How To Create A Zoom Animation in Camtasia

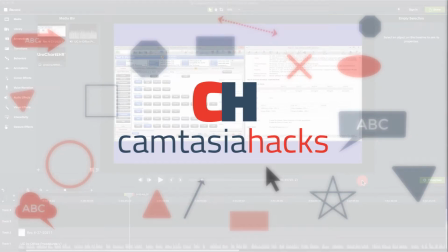(0:00)
Okay, here we go. Welcome to Camtasia Hacks. My name is Steve Burnich, and in this video,
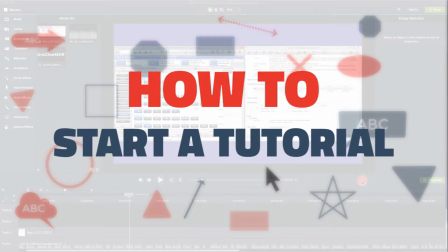(0:05)
I just want to quickly show you how I usually start off tutorials when I'm producing a client project. Usually at the beginning of a script or at the beginning of a tutorial, you have a brief introduction about what's going to be shown in the video. And we want to keep some movement or something happening on the screen to let our viewers know the video's still working, and it just kind of keeps their attention. So I do a quick little zoom in of the screen recording when I introduce my topic or my tutorial. So let me just show you what I mean here. On the timeline, I've got a screen recording and I've got my voiceover here. What I want to do is I want to add a title, and then I want to zoom the screen in while the voiceover introduces the topic. So let's see, if we go up to my library here,
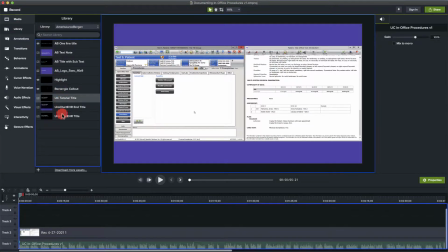(0:55)
I actually have a title saved that I reuse over and over for these tutorials for this client. And what I'm going to do is zoom in here just a little bit. Now the title's in white. I just want to, you can kind of see it there on the screen. I want to get it to where it starts to fade out,
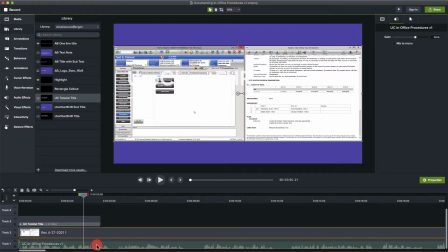(1:13)
and that's about where I want to drag my voiceover and my screen recording, because that's about where I want those to come into play.
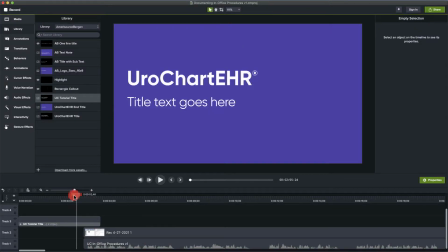(1:20)
Now let's look at the title. If I come back here it is. Let me just tweak this title text here.
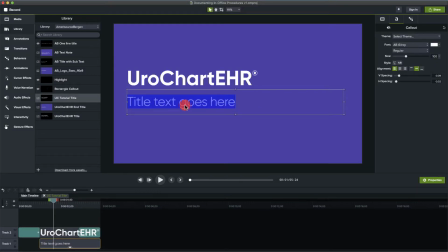(1:26)
Double click in there. That opens up the group on my timeline, and now I can add the title. Documenting in office procedures. This is a medical software here. So let's go ahead and close that group. We're back on the timeline.
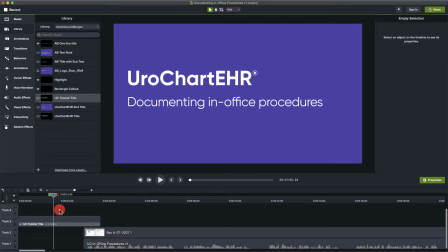(1:43)
I always get in the habit of hitting Command S to save. And let's take a look. Title comes on.
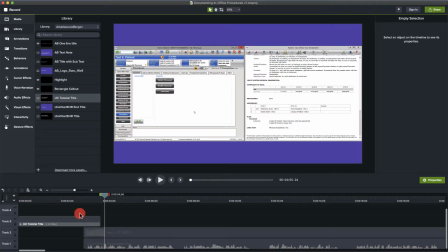(1:51)
The workflow for Okay, so that'd be a little bit abrupt just to have this screen just pop on there real quick like that. So what I like to do is I like to add an animation. I'm going to hit Shift A on my recording to lay down that animation. I'm going to come to the start of the animation. I'm going to zoom back out of this
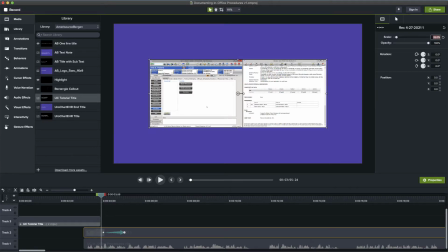(2:13)
recording to about 35% using my properties up here on the right. I just adjust the scale. And then I'm going to go to my fade or my transitions and grab my fade transition, drop it down here.
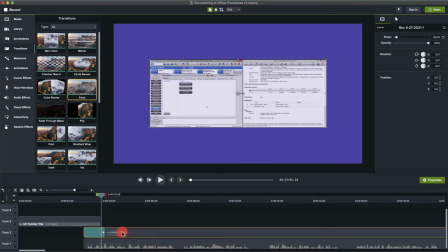(2:25)
And that's pretty good. Let's extend this animation and then bring it back.
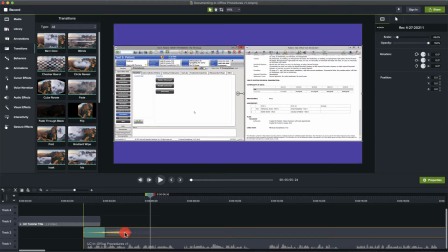(2:31)
Now let's have a listen to the first part of this audio.
The workflow for documenting in-office procedures may vary depending on your role, but the functionality is the same regardless of your workflow.
Okay, that's the actual introduction to what we're going to be talking about in this tutorial.
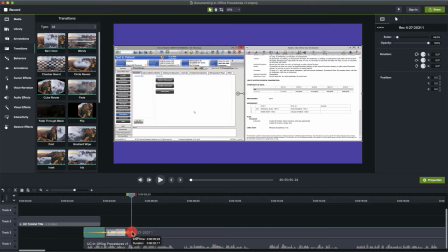(2:48)
So I'm going to actually extend this animation to here. And now this would be the full introduction. Title.
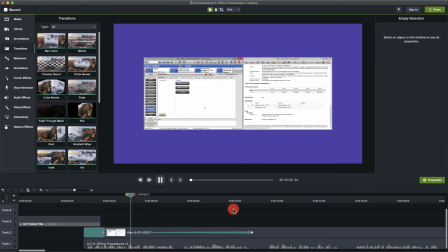(3:01) The workflow for documenting in-office procedures may vary depending on your role, but the functionality is the same regardless of your workflow.
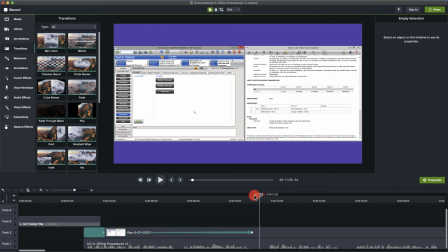(3:09)
And there you have it. Again, very subtle, just to keep things moving, keep the tutorial dynamic. But that's how I do a typical introduction. That's actually our first episode of Camtasia Hacks.
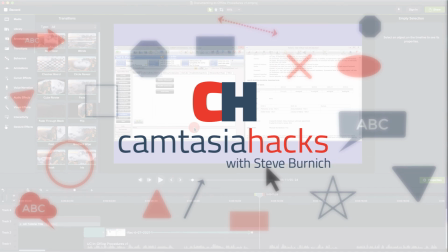(3:22)
So welcome to the channel. And if you like what you see here, hit that subscribe button, and we'll have more content coming for you.
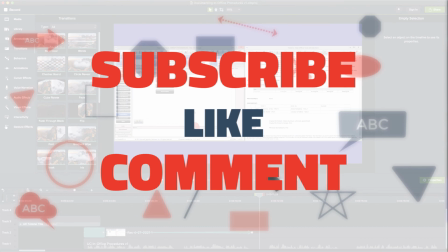(3:30)
Thanks for watching.